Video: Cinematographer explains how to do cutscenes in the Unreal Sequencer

But if you just make these minor adjustments, what you want to try and do, you create a master key from one end, master key from on the other, and adjustments in between, then it'll all look more natural because it's only adjusting the things that you're actually needing to adjust, and it's not creating these sharp angles at which the camera snakes around. Here we're losing our headspace again, so we go put it back.
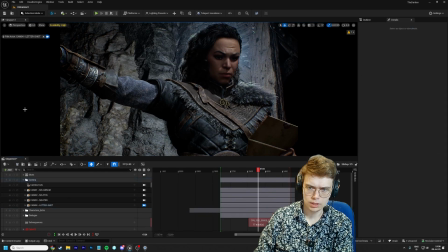(20:56)
Now let's go edit this. So I'm going to go add, camera cut track, click, make sure it cuts to a specific camera, and we'll just set it to the master for now.
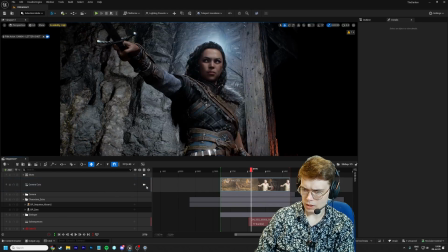(21:03)
You can right click here, go master. And if you click on this camera, you are now possessing the edit.
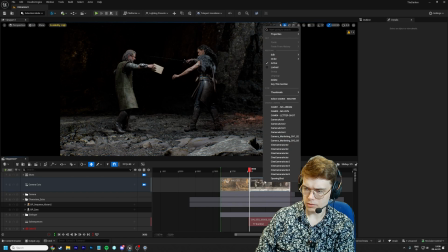(21:08)
I'll go in edit, split selection, master. There's a cut in the animation here. We're going to place it on there. That cut in the animation is there because that's where the original cut was before I deleted all the stuff to show you folks, but whatever, we're going to pretend like that's not there.
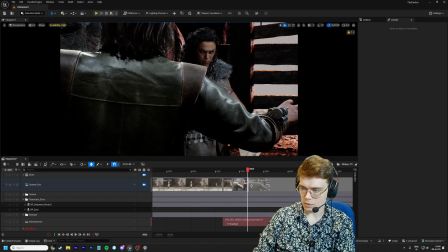(21:25)
You can see now it cuts between these cameras. Split, letter shot. So now we've got a little edit going.
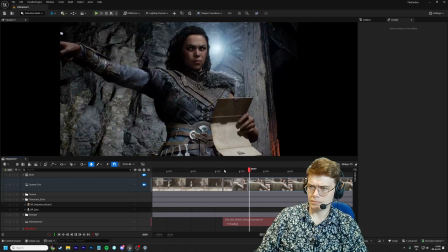(21:31)
Cut. Cut. Now, where you cut and why you cut is very important, right?
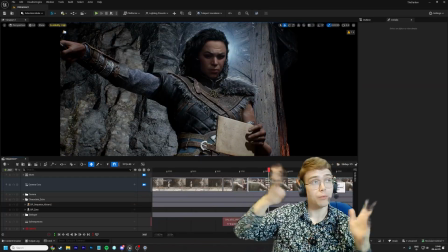(21:38)
We could now, Abram starts talking, we could now cut back to him talking. You know, go, split. Abram. And then we're communicating to the audience that what he's saying is important. But right now I want to communicate to the audience what Rin is reading is important.
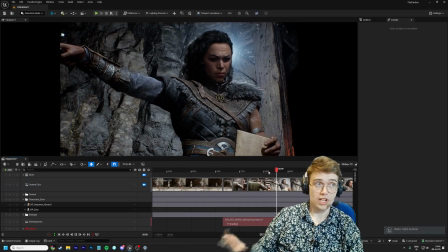(21:54)
It's more important than what he's saying, because we can hear him, and I want to see what she's reading.
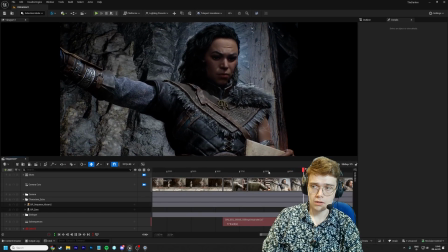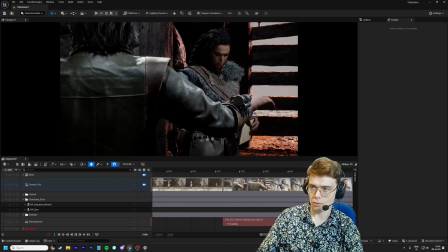(22:03)
She's realizing something. So we stay with her. That's an artistic choice, right? This is not a science. There's really no right answer for any of this stuff. You just sort of have to feel it out. Cut, go back to him. Now you could go and watch and create shots as you go along. You could do that. But I like to think of this like I'm on a film set, right? We're talking about coverage. The reason they do coverage on a film set is because that way they know they're secure when they leave the set. And now it's 8 months later and they're editing and they have the shots they need, right? So I try and apply that method anywhere I can. Same with the special shots, right? We know that we only have a certain amount of time to do special shots on big budget movies, right? Or any movie. You only have a limited amount of time. So they're not going to set up for special shots all the time. So we try and make sure that special shots in our video game are as rare as they would be if this were a major movie.
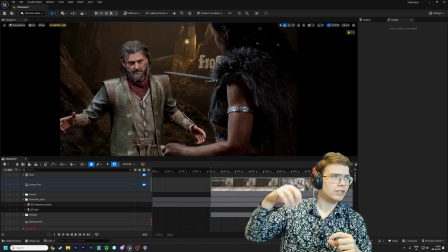(22:57)
Same method when I'm editing. I don't like to do editing until I've set up a bunch of cameras. Now, sometimes I might set up a camera specifically for the edit, but a lot of the times I set up my cameras like I'm on a film set. I go, okay, I need to get this shot, this shot, this shot. I watch the scene, I keep adding shots, and then I edit. And then I adjust the shots to fit the edit because we have that power, we have that luxury, right? But I try and get the angles that I want first, and then I edit to make it fit those angles, right? So I'm always thinking, how would a real director do this with real cameras? So here, or also, when you're thinking about editing, think about why you're editing.
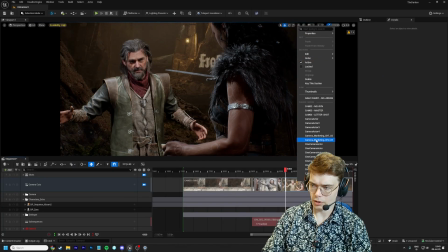(23:32)
You want to edit on the eyes, right? Abram's looking at her, cut back because she's about to look away. If you cut and she's looking away, it looks a bit funky. So you want to cut when they're looking at each other.
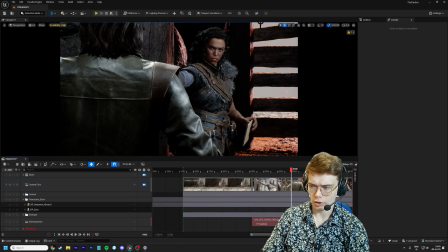(23:41)
So as soon as she looks back, that's when we cut.
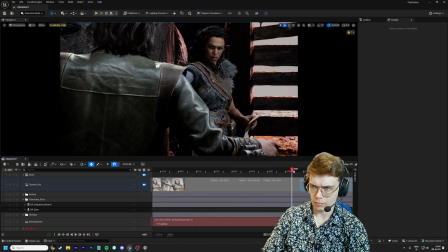(23:47)
We could afford to cut a little bit earlier. She looks at him for a bit longer than that. And there's a reaction we're just missing.
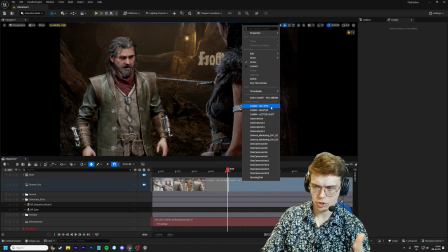(23:53)
So we go in and nudge it. Now he's asking. She doesn't respond. So I want to see how she's feeling. She's very stern for a question like that. What's going on? Then there's movement. The other thing, other than cutting on eyes, you cut on movement. We see her hand suddenly move. Where's the movement?
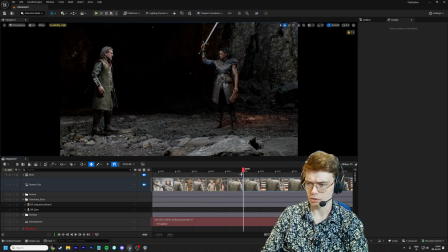(24:12)
What's going on? Well, we keep our audience hooked. We go to the master. Sword up. Putting it away, right?
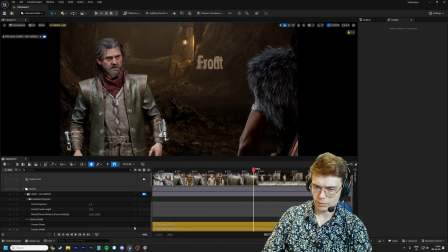(24:17)
So now Abram moves. So we might go into this shot here. We might put a keyframe here. And then just imagine the camera operator following him.
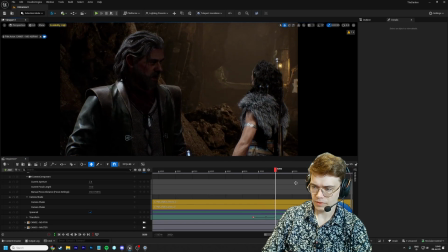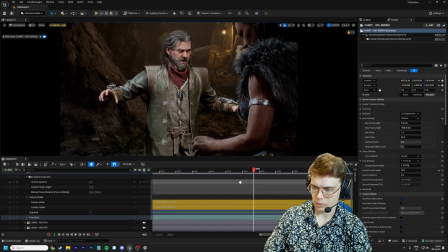(24:30)
That way we can also go through the sequence and sort of make sure he's always framed up. Think about headspace, think about where you are in the scene, think about why you're doing what you're doing.
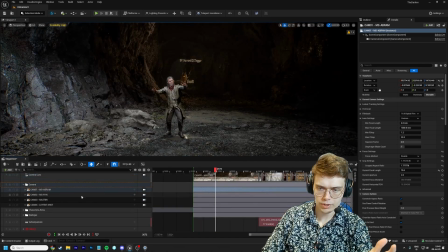(24:37)
And you do this for all the shots in your sequence, right? You go, okay, let's go to Rin.
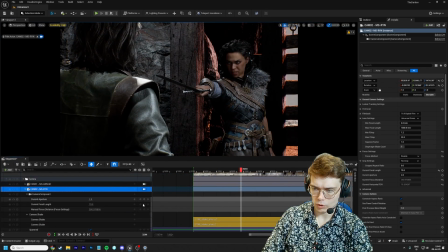(24:45)
frame her up, transform.